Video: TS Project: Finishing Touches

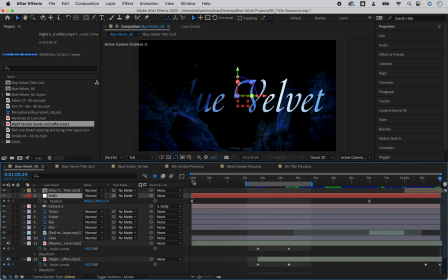(0:04)
Now for my finishing touches. I'm going to adjust the camera move to synchronize with the music, animate my character's symbolic objects, and finish all of the text titles.
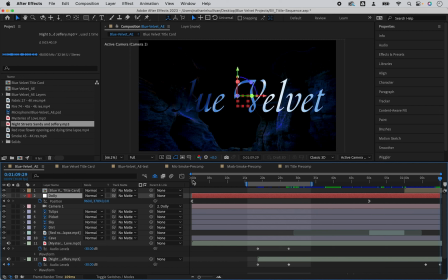(0:16)
This is an overview of my process. For detailed demonstrations of the techniques, please watch and follow along with the specific skills videos. First, the camera move. I want to put a bit of a pause at the ground level when the first music track is fading into the second.
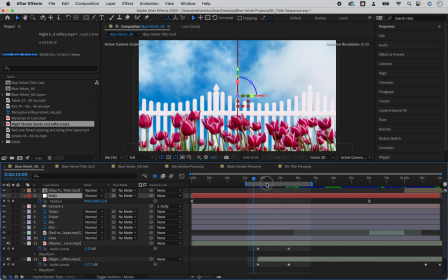(0:33)
I'll move my playhead to the right position just as the ground is at eye level.
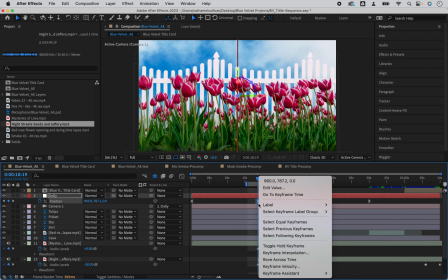(0:38)
I want this to hold, so I'm going to right-click on the keyframe and select Toggle Hold Keyframe.
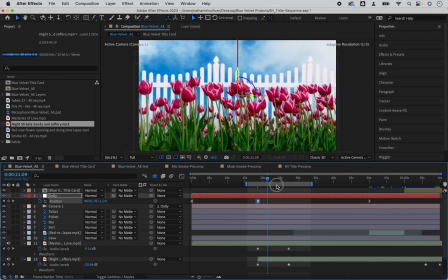(0:45)
I have to put another keyframe ahead of this one to get the camera moving again. This is just a repeat of the stop keyframe, but it will get things moving again.
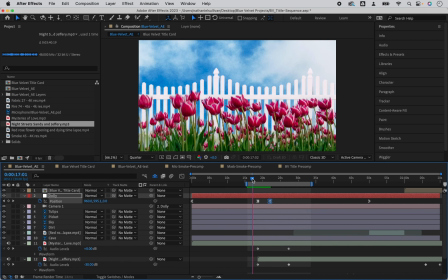(0:55)
I want a faster movement after the pause,
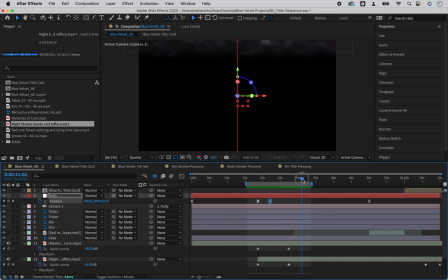(0:58)
so I'll make another keyframe ahead of this one and get the camera past the dirt as the second song is all the way faded in.
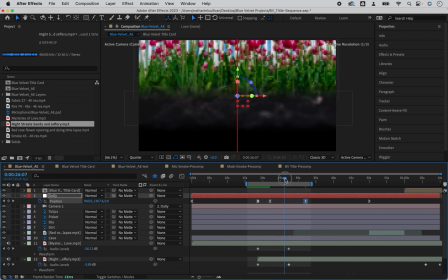(1:06)
Let's convert these keyframes into easy out and easy in.
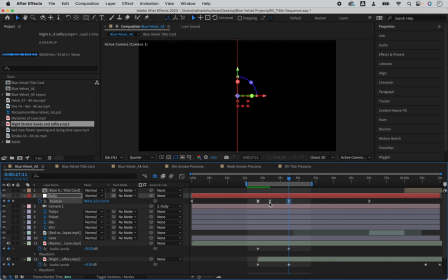(1:11)
To do that, I have to reset them as linear keyframes.
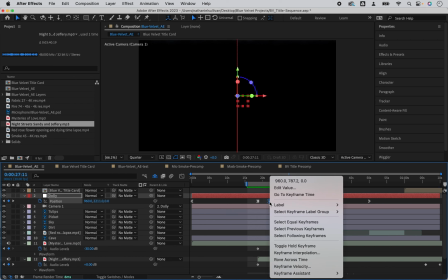(1:16)
Select them, right-click on one of them, and select Keyframe Interpolation.
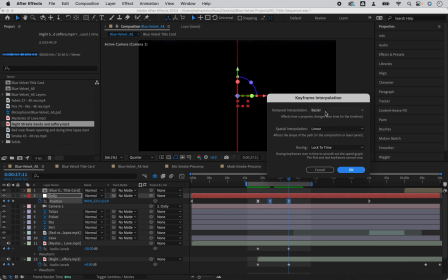(1:20)
In the Keyframe Interpolation window, change the temporal interpolation from Bezier to linear.
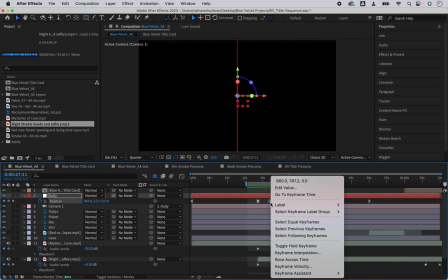(1:28)
Convert the first keyframe to ease out by right-clicking, selecting Keyframe Assistant, Ease Out.
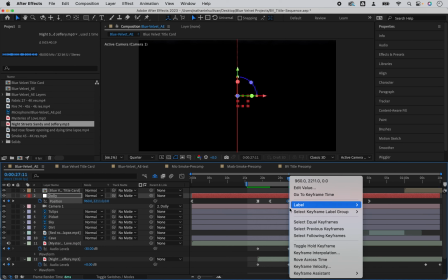(1:36)
Then right-click on the last one, select Keyframe Assistant, Ease In.
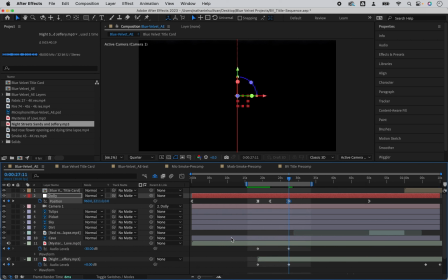(1:41)
These keyframes create a realistic ramping of speed that you might get with a dolly move. I'll adjust the spacing until I'm happy with the transition.
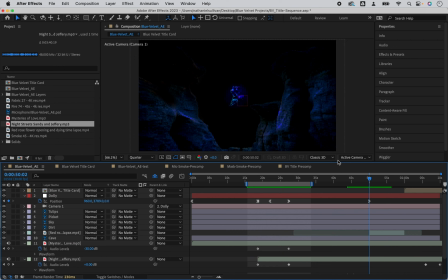(1:54)
Finally, I want to create a little push in at the end, at the cave. This can be done with the Z-axis on the dolly. I'll make a new keyframe after my descent. I'll zoom in so that the motion starts right after we finish the descent.
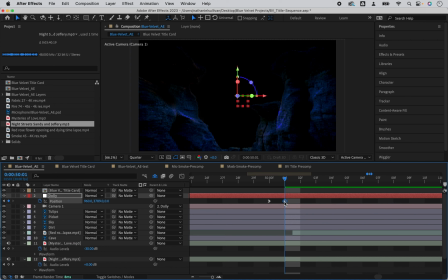(2:13)
For a nice ramp in speed, I'll make the first keyframe ease out, right-click on it, select Keyframe Assistant, Ease Out. I'll make a keyframe at the end. By default, it will be an easy ease keyframe, and I want to convert it to an ease in.
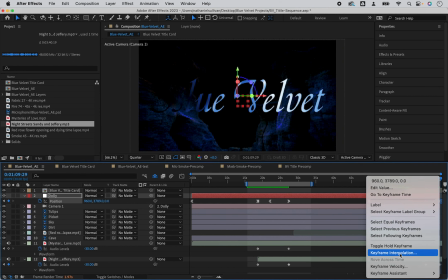(2:28)
Once again, to do that, right-click on it, go to Keyframe Interpolation, and in the Temporal Interpolation drop-down menu, change it to linear.
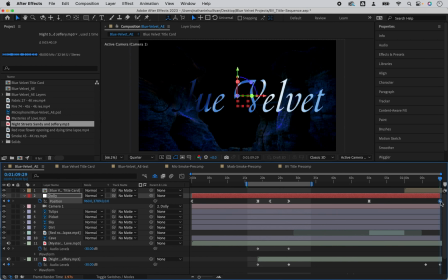(2:39)
Then to make this last keyframe ease in, right-click on it, select Keyframe Assistant, Ease In. Then I'll adjust the Z-axis at the end to zoom in past the cave. Now I have a movement that corresponds more with the music.
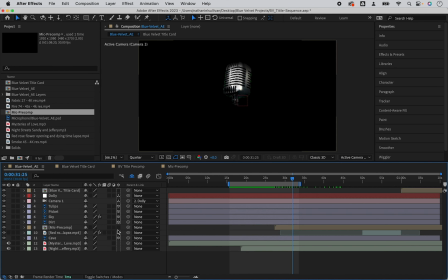(2:59)
Now I'll add some additional objects into the dark space between the ground and the cave. The two objects relate to the characters in the movie, a motif. One is a microphone representing the singer Dorothy Valens, played by Isabella Rossellini,
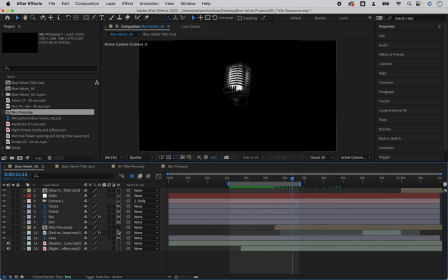(3:14)
and the other is a mask representing the villain, Frank Booth, played by Dennis Hopper. To add a little texture to my object, I applied a Luma matte with a layer of smoke. Then I applied a light layer to create a vignette of light around the object.
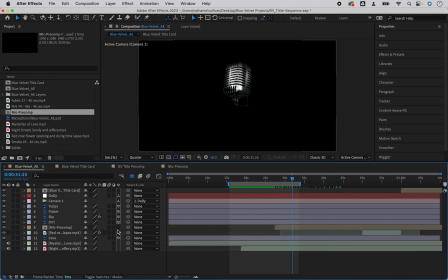(3:30)
To find out more about how to apply a Luma matte or a light layer, see the individual skill videos. I'll jump to where I animate this layer into my title sequence. With the camera move, the layer will appear to move on its own because we'll be passing a stationary object.
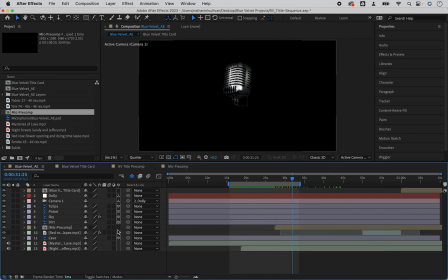(3:45)
But let's give it a bit of movement and some rotation too. I want this to appear to be floating up to the surface. A big theme of the film is the subconscious, floating up to the surface. So these objects are on their way up, another visual motif.
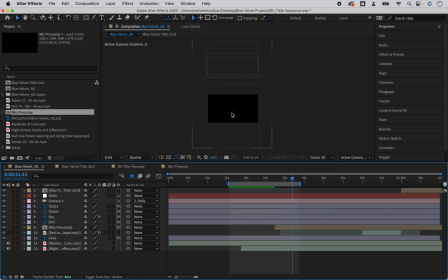(4:00)
As soon as you make something 3D, it ends up at the top, in the starting frame. Let's move the mic down to just below the frame as we pass the dirt.
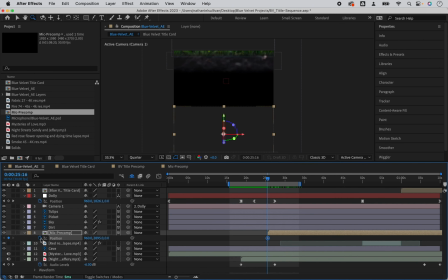(4:09)
I will make a keyframe on the position line. Then I'll move the playhead forward and make another keyframe.
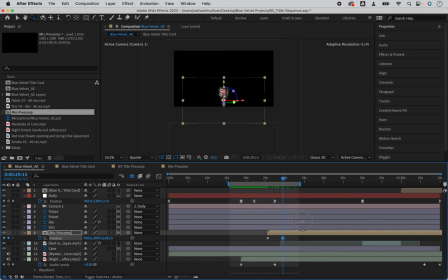(4:14)
First, I'll change the Z position so it appears to be moving away from us. Then I'll change the vertical Y position up and the X position horizontal so that its trajectory is slightly slanted. I'll scrub the playhead through to preview. Looks good. Now for rotation.
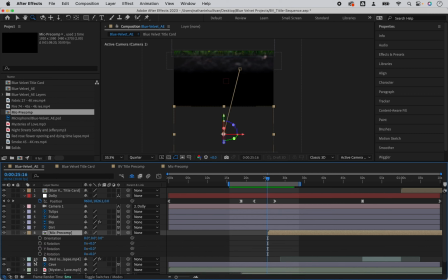(4:33)
A keyboard shortcut to bring up rotation is R. I'll change all the rotations, X, Y, Z, just by a few degrees. This will give it some dimension as it travels up, so it doesn't feel too flat.
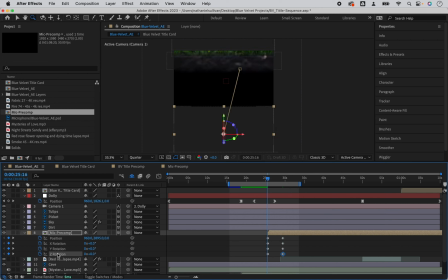(4:45)
Z rotation will end at plus 20 degrees. I'll jump back to the starting keyframe with the keyframe arrow, and I'll make that one minus 20 degrees. Scrub the playhead through to preview. Looks good so far. I'll start the X rotation at minus 10
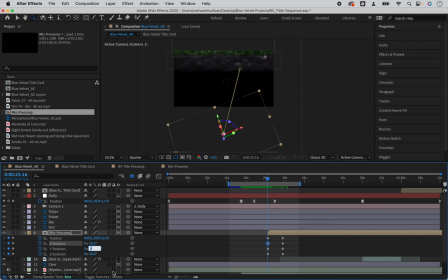(5:03)
to 0 at the end. I'll start the Y rotation plus 10 to 0 at the end. Let's preview this in real time. Looks good.
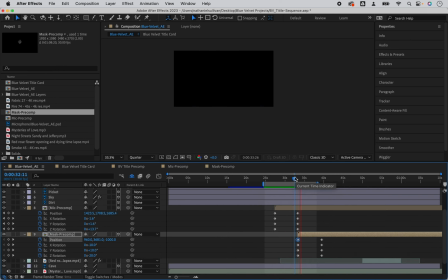(5:15)
A slow drift up. I followed the same process for the mask as I did for the microphone. The mic and mask are floating up as we descend into the depths. Both the object and the animation speed are visual motifs for my characters and the theme of the movie.
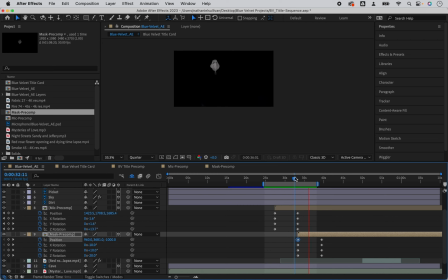(5:30)
I'm thinking of my ideation process now. I sourced a lot of underwater images that I never ended up using. But look at this. These objects are moving like they're floating up to the surface from the seabed. Pretty cool how a small idea in the concept building phase can come through like this at the late stages.
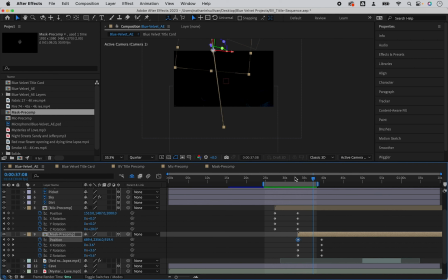(5:49)
That's why you never throw anything out, and you keep looking at your mood board throughout your production phase.
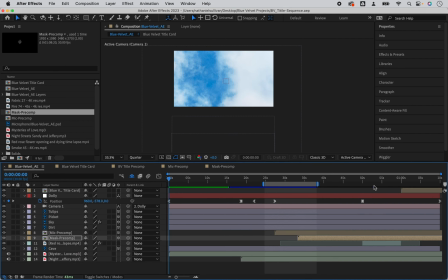(5:55)
Now it's time to add all of my text. To make life easier for myself, I'm going to create a template and duplicate that layer and replace the text for each new title. That way, I'm not redoing everything every time I need to make a title.
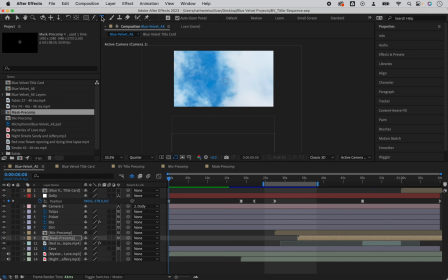(6:10)
Click on the text tool in the toolbar and click anywhere into the composition window to create a new text layer. You can alter the text properties in the character window. I'll change the size so that the actor and crew names are smaller than the title of the movie that appears at the end of the title sequence.
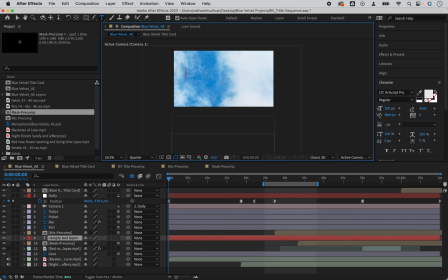(6:30)
I'll keep the same typeface for aesthetic continuity. I'll move it to the top. This will remain a 2D layer so that it rests on top of my 3D layers. I'll type in David Lynch, the name of the director.
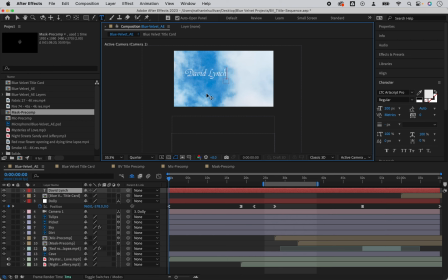(6:46)
Now, I could write this in manually, but here's a tip that could save you down the road.
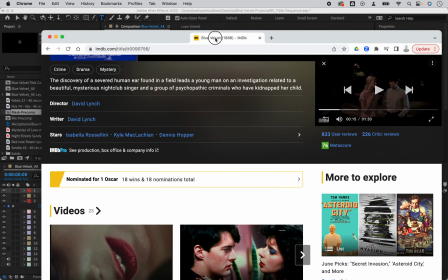(6:52)
Now is the worst time to spell someone's name wrong. So pull up IMDb and copy and paste the key crew and actor names.
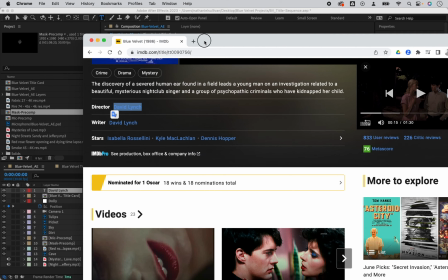(7:01)
I'll copy David Lynch into the first title.
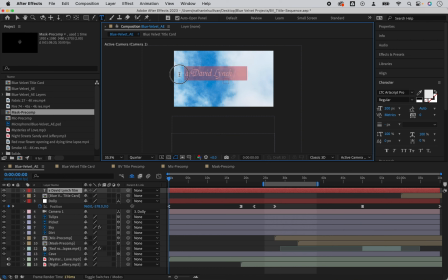(7:06)
The white kind of disappears in the clouds, so let's correct that in the color menu.
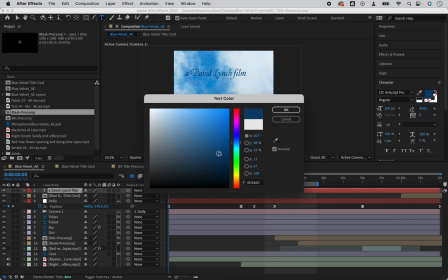(7:12)
I'll select something dark in the blue range. I trimmed it down a bit.
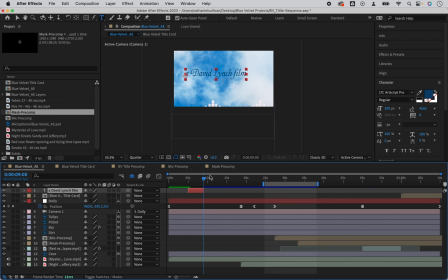(7:17)
A 4-second title card is good. In general, you want to hold your text on screen for at least 3.5 to 5 seconds. There are exceptions to this, but I feel like that is a good pace. Enough time for the audience to read it and take in the image.
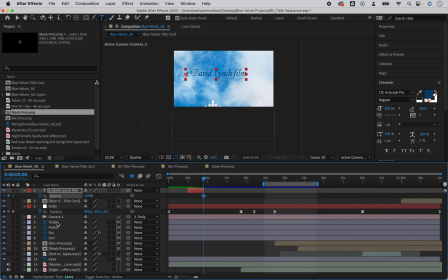(7:33)
Then I'll add a fade in and a fade out with keyframes on the opacity property line.
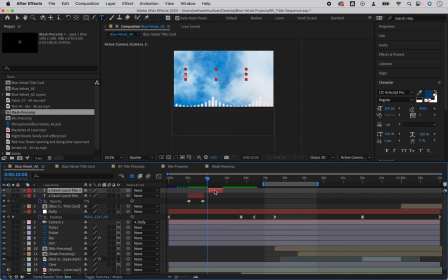(7:46)
I'll copy and paste this layer. This is my template. I'll copy and paste new layers, space them out, and replace the text by copying and pasting from IMDb. Before I get too far, I want to make sure my titles are centered. Use the Align menu to align vertically and horizontally in the frame.
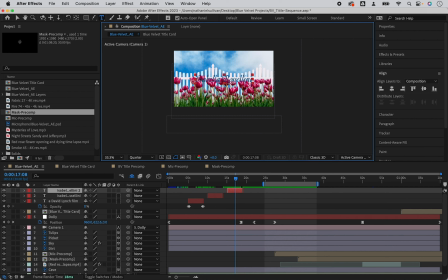(8:05)
The titles don't work against the fence. It's too much, the image and the text.
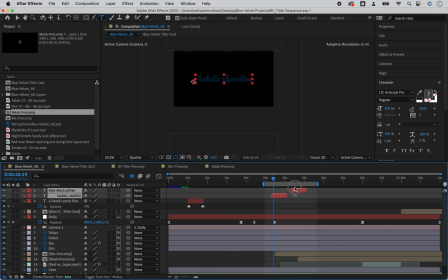(8:10)
So I'll leave that part blank and move the additional titles into the dark, where there is not a lot to compete with the title. Blue doesn't work here, so let's try white.